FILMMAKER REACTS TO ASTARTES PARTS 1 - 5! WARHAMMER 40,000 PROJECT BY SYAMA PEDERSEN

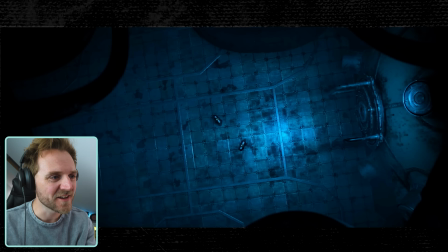(4:15)
That was well good.
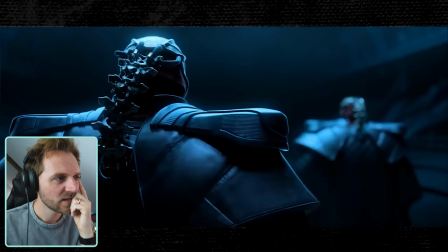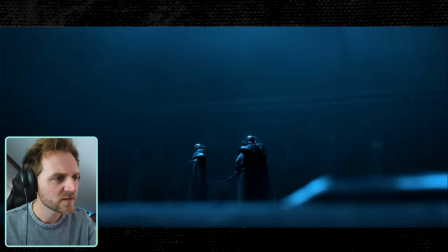(4:23)
Oh wow, look at this.
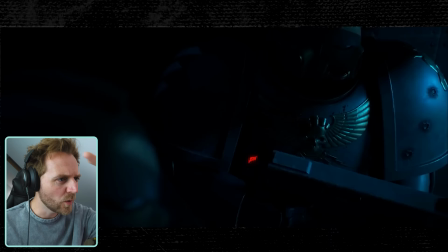(4:27)
I'm really liking the lighting. It's blue all overhead. Oh, they've surrounded them, have they?
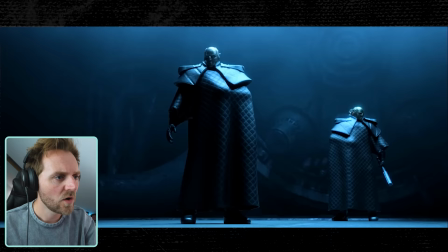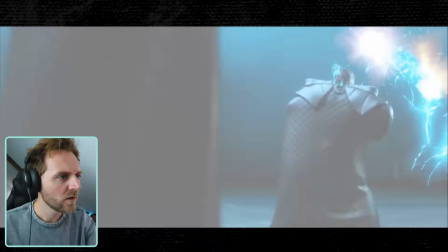(4:42)
Oh, wow.
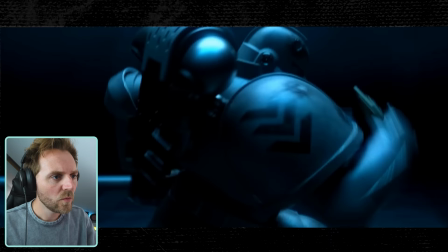(4:46)
Oh, I like those. Oh, that's such a cool effect.
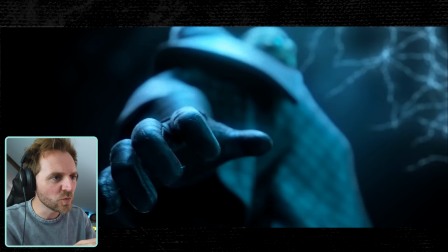(4:53)
Oh, look at him go. The way the camera goes with him as well, it just emphasises speed.
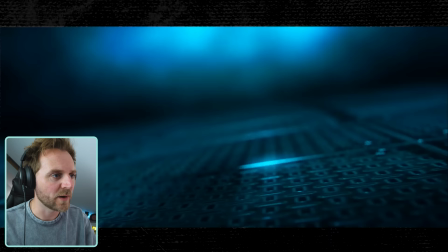(5:02)
Oh, okay. these guys are really powerful.
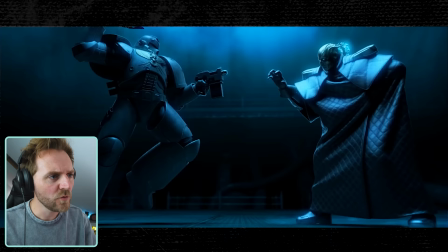(5:09)
Oh, he's got the force ability.
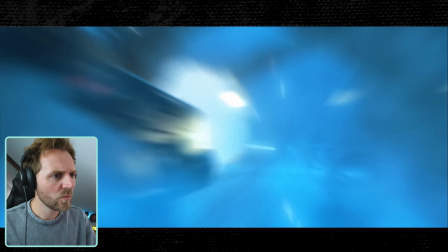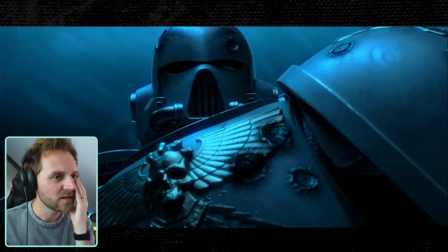(5:21)
This is amazing.
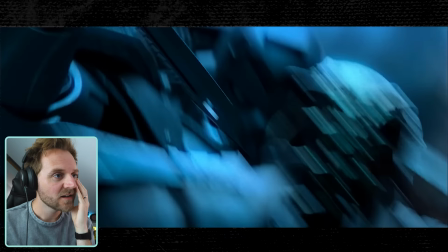(5:25)
Oh, he's still going for it. Oh, he's got a throw.
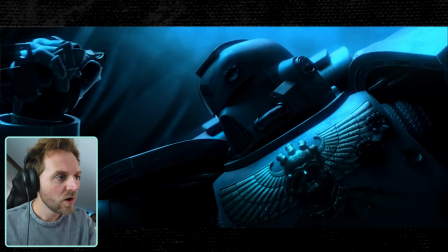(5:31)
Yo, this
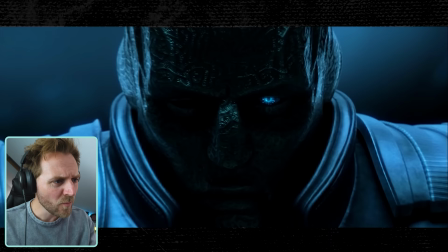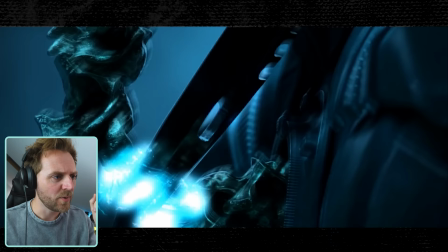(5:41)
is made by one person. You're taking the bits.
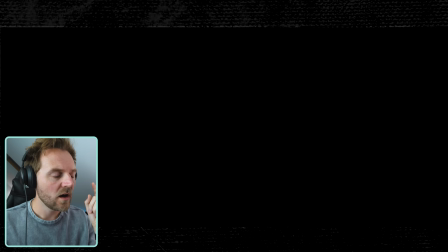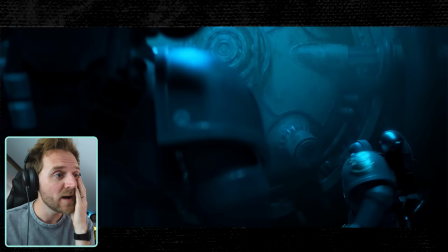(5:56)
I'm literally stunned. This is amazing.
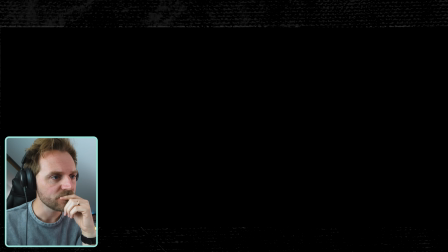(5:59)
I want to see a full feature of film on this of this of this caliber please
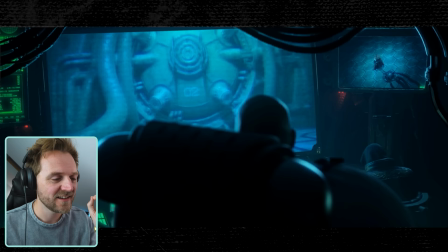(6:12)
tell me that's not at the end oh good I've got some more that's so much I'm enjoying it I don't want it to end I
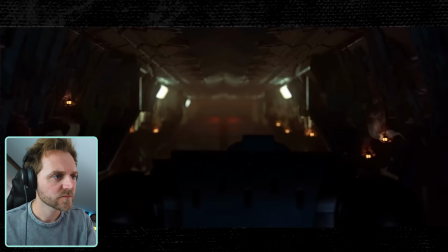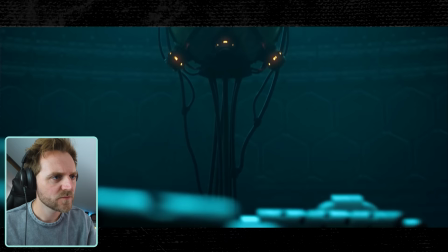(6:27)
love these these shots that he keeps doing just over their head oh
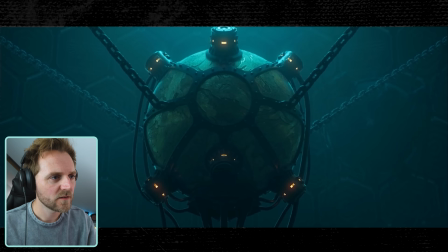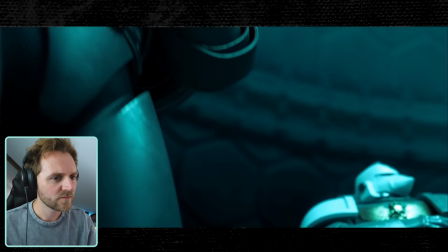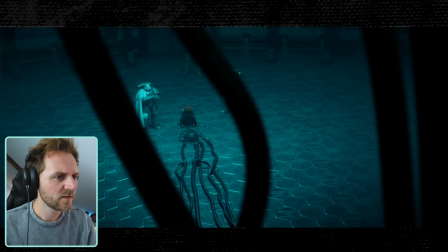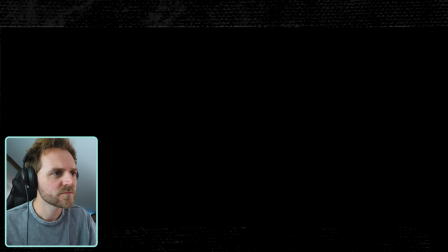(6:58)
wow look at this guy oh I like that the way over him like that oh
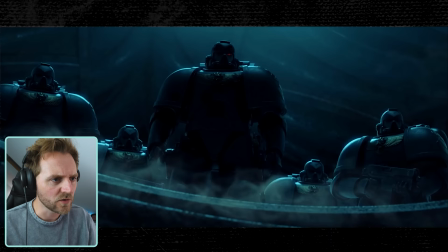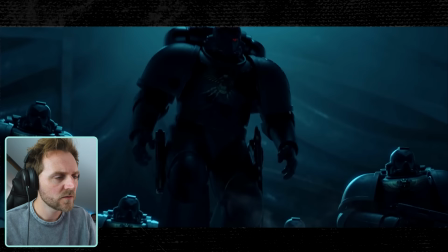(7:11)
that was a nice cut oh that's cool the
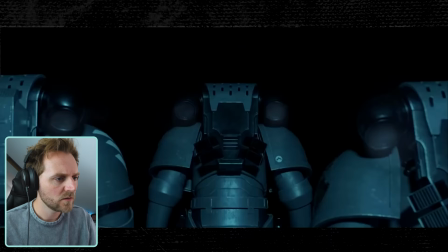(7:19)
lighting what
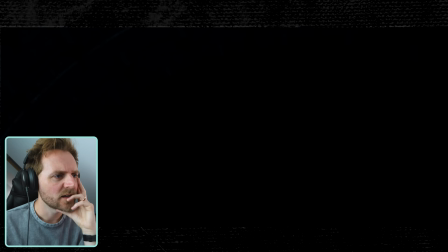(7:24)
was that what does that mean he's
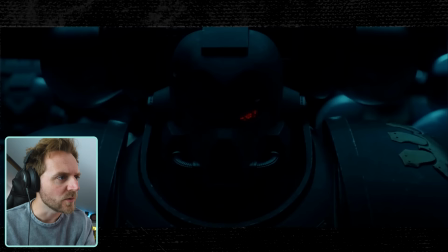(7:30)
really using the black here to to transition and to keep you guessing when you're looking at certain areas your
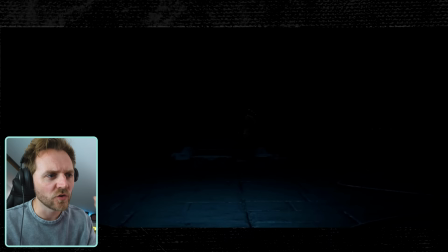(7:38)
eye is just drawn up to the eye or certain areas on the screen oh
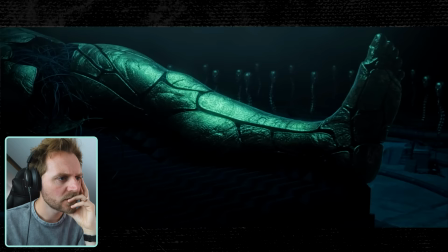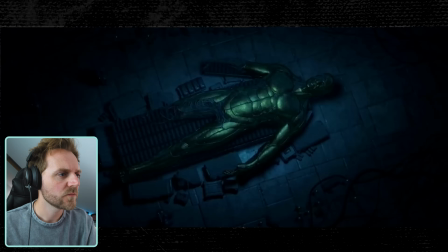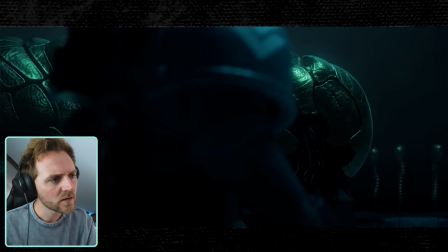(7:56)
what is that thing this